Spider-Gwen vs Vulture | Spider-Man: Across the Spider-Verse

Wow, look at this. This was the shot that made me want to talk about this scene at all. So if these elements are only on screen for one frame, then why bother doing them at all? The Vulture design overall is just amazing, and definitely one of the parts of the movie that goes by really quickly, but is worth taking a deeper look into.
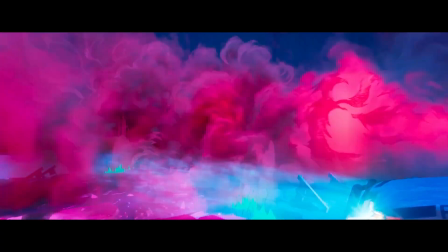[0:18]
All right, let's get into it.
Good to know!
Okay, so off the bat, we have some really cool establishing shots.
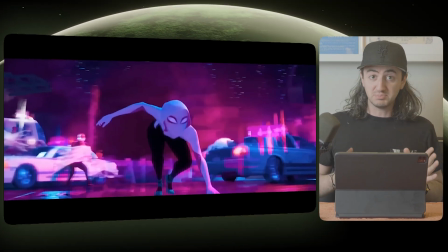[0:24]
So Gwen is moving on 2s and the background is moving on 1s. The reason being that you don't want the characters to feel like they are stuttering at all. Because of this really hyper exaggerated animation style, it really helps when you have at least one element moving smoothly, in this case, the background.
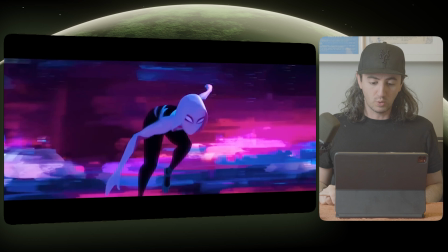[0:39]
So if you notice, if we step through here, you can see that Gwen's pose actually holds every 2 frames.
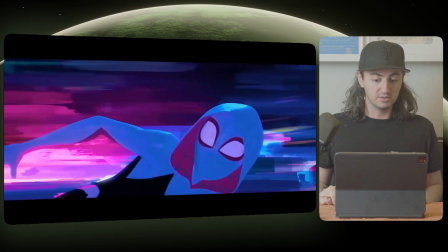[0:45]
So 1, 2, 1, 2, 1, 2.
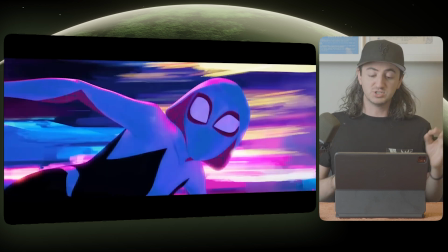[0:49]
So the background is actually changing every frame, just so we get that really smooth sense with the camera panning.
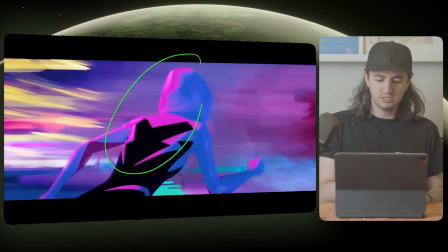[0:55]
And obviously we have some color changes on here, on her back. These colors are actually the police sirens. So in color theory, because Gwen's world is basically pink and a bunch of watercolor hues,
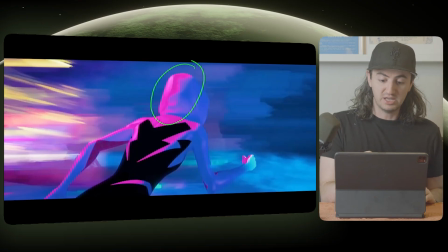[1:06]
the red and the blue actually gets tinted to a pink and a cyan that we have here. So thought that was really cool. So as far as the effects elements go in this scene, there's some really interesting things going on here.
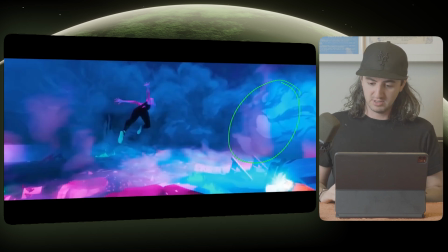[1:17]
Like you have the foreground elements of this smoke shape that you can see kind of coming through on the side here. So you can see it right here in the foreground, but because of the backlighting against it, it actually appears silhouetted against this shape here, which I think is really interesting. But let's look at these poses because there's some really cool stuff going on. So obviously Gwen is trained as a ballerina and that is showcased in her animation styles.
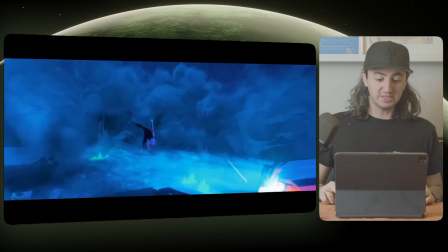[1:41]
So the poses that she's hitting is really emphasizing the shape of the body.
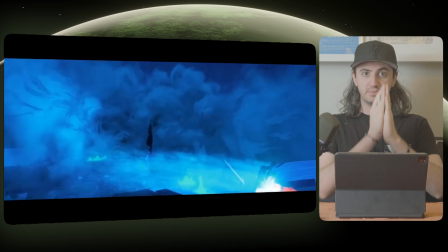[1:45]
So right here you have her doing a straight up and down handstand while she flips into this move.
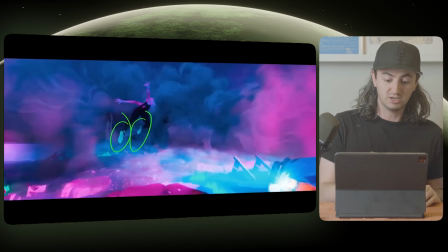[1:50]
Every chance they get, they will do these pointed toes on Gwen. In the next shot, when we go to that one and she lands,
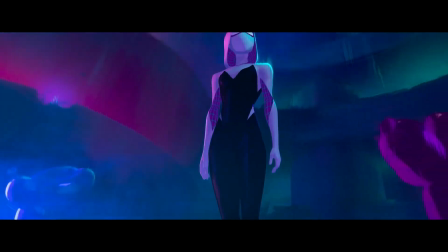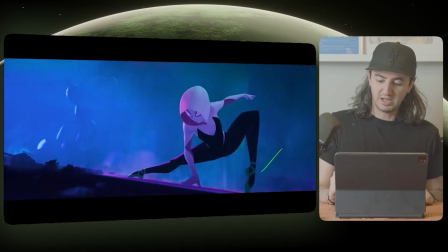[2:02]
you can see they straight up have the toe pointed right here.
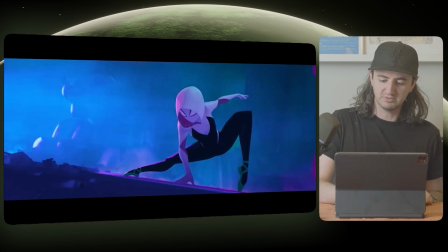[2:06]
And there's a really cool shape and balance of this pose where everything is, you know, going up towards this way. You have the foot, I mean, the toe is pointed here as well. The line work goes up the leg, leading your eye to this joint here.
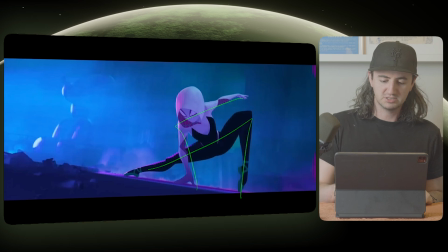[2:21]
And even the arms are perpendicular to this. So interesting poses are really cool, but how do you get out of this pose?
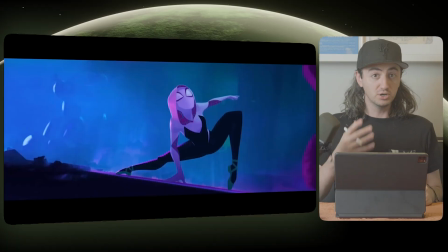[2:29]
Let's see what the animators do here. So what they could do is have Gwen just stand straight up. But what actually is happening here is her weight needs to shift from one foot to the other. So even though her weight, you know, the center of gravity is here right now,
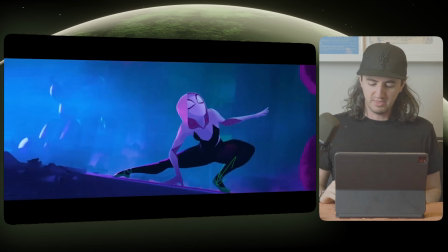[2:42]
if her foot is going to come down here this way, then we have to have the weight, which is usually around the hips.
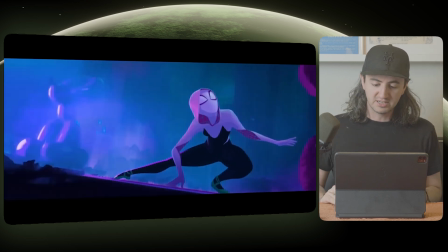[2:48]
We need that to shift towards that other foot before we stand up and use it. So this is kind of an anticipation as well as a weight change.
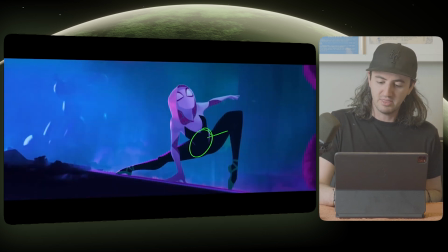[2:55]
So they're actually moving the center of gravity this way. So you have it come over here.
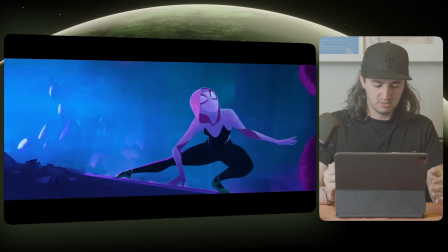[3:00]
So I'm actually going to turn on the ghosting here so we can see that.
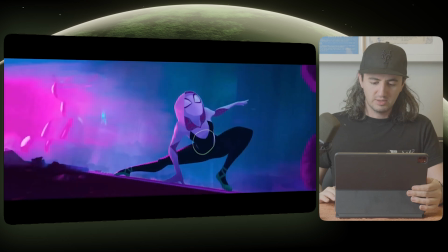[3:03]
So her weight is here, and then we move it to be over here.
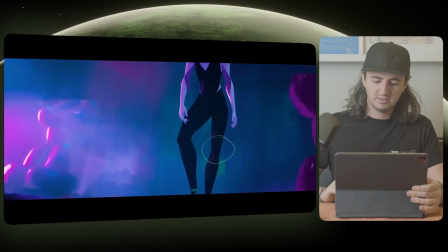[3:09]
So now you can see the weight has shifted over this way, and now we're back up this way when she stands up.
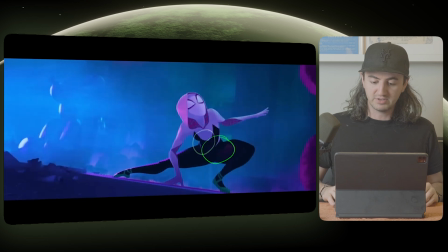[3:15]
So as you can see from this onion skinning here, the center of gravity is actually moving over to the right first and then up to the left.
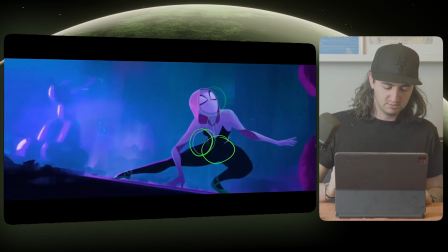[3:23]
So instead of going from, and you can kind of see it here, this initial pose here to this one, we're actually going to the right and up.
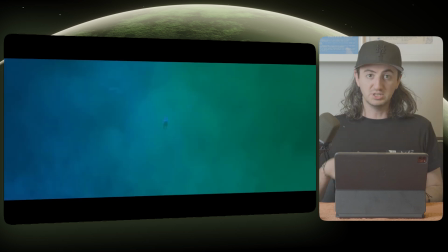[3:30]
And now we have this pose where she's straight up and down. So let's take a look at these stylized shapes going across the screen here. So we have this wipe across camera that Vulture is cutting in front of the camera like this, but the shapes on his outline are really interesting.
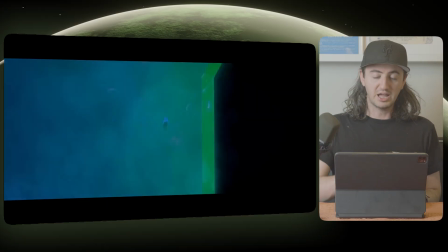[3:41]
So let's take a look here. So it seems like they're using some of these solid color edges to act as sort of a bleeding edge, as if it was out of focus. So you have this really harsh shape here of the black, but then you have this green shape that's kind of in here that kind of comes across at the end here too.
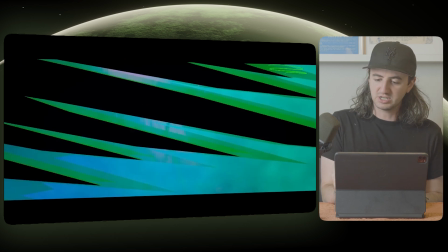[3:58]
I'm going to turn off the ghosting, but you can see these green edges are kind of acting as sort of a blur between the black and the blue.